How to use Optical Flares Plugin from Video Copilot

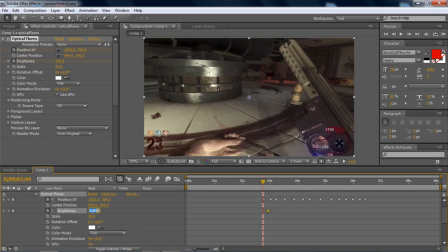Make the keyframe and put it to 0. So it actually fades in. It's pretty cool. And then every single other second, make it like 130. Then make it 135. Brightness.
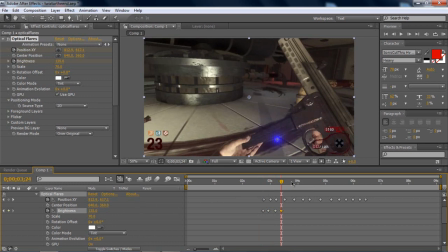So you can actually see the difference, that it's kind of blinking and not staying the same boring color. Then make it 126 maybe. Then make it go up again, 133. That's what I do. Put a bunch of keyframes, but switch every single color.
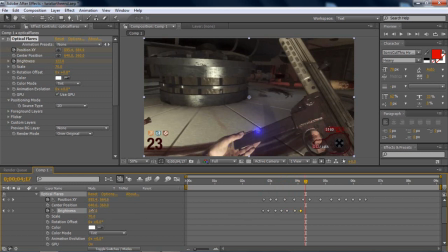I mean, not color, but switch every single brightness in a little bit. And you'll get the perfect effect that you want to see. And that's pretty much it. So 145 here, maybe 140 here,
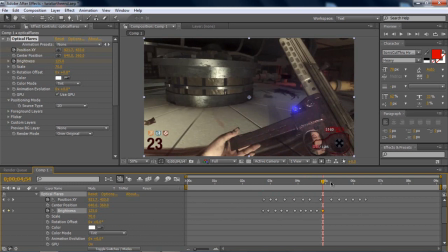let's put 125, let's keep on doing it, up, down, so it doesn't look the same also, 110, now you see the brightness changing just a little bit, maybe put this to 100, now make this brighter,
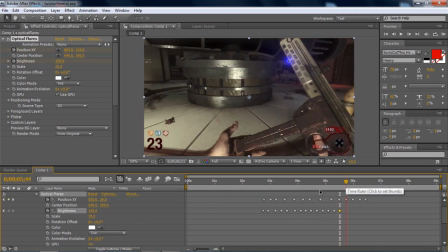135 let's say. That actually made it a lot brighter. Good. I think 124.
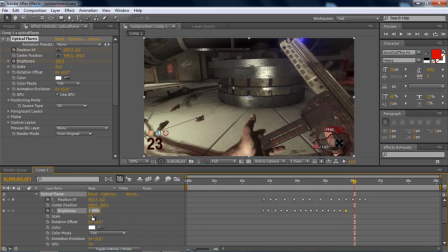And then I want to get to the end, guys. At the end, If you want it to disappear smoothly, make another keyframe, and then make it approach where it approaches, right before it stops moving,
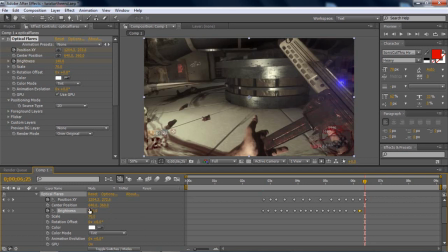make the brightness to zero, because you don't want it to disappear as soon as it's, you don't want it to disappear after it stops moving. You want it to disappear while it's moving, so it looks really professional.
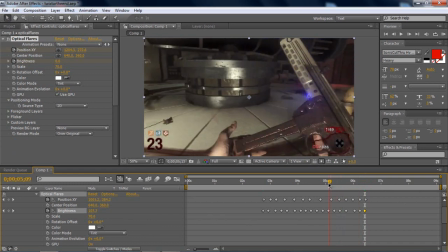And that's the effect, guys, right here. It's a really cool effect.
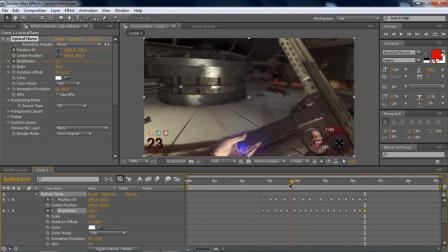I strongly recommend you use it, but also with the color correction. If you guys want to see it, here's my own color correction I created for this map.
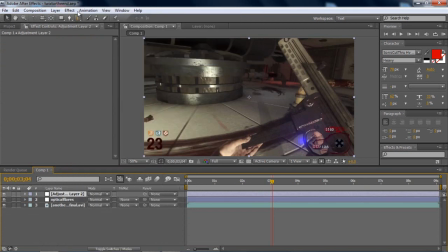You go to new layer, adjustment layer, and you put effect, color correction, curves.
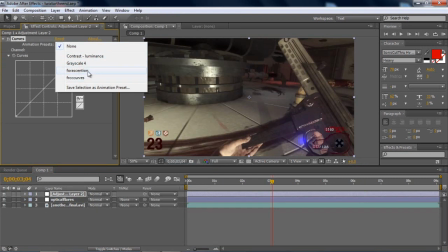My animation preset is for ascension. And here's my own color correction to it.
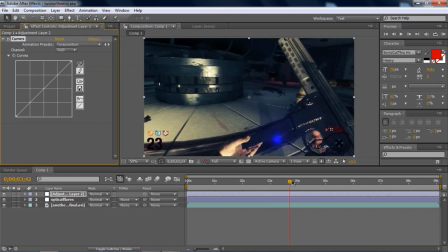So now you guys see the color actually matches with the other thing. And it looks really, really, really cool.
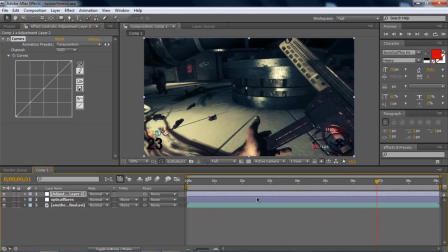Like so. So yeah, guys, if you want more tutorials, I appreciate you comment asking me for more tutorials, because, you know, I'll make them. And it's been a pleasure teaching you how to do something like this. So ask, and I'll probably give out some free stuff if I have enough views for this tutorial.
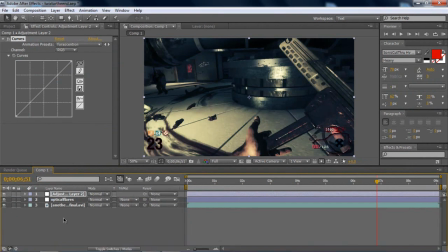So peace out, guys, and have a nice day or night. Whatever. Whatever floats your boat. Peace, guys.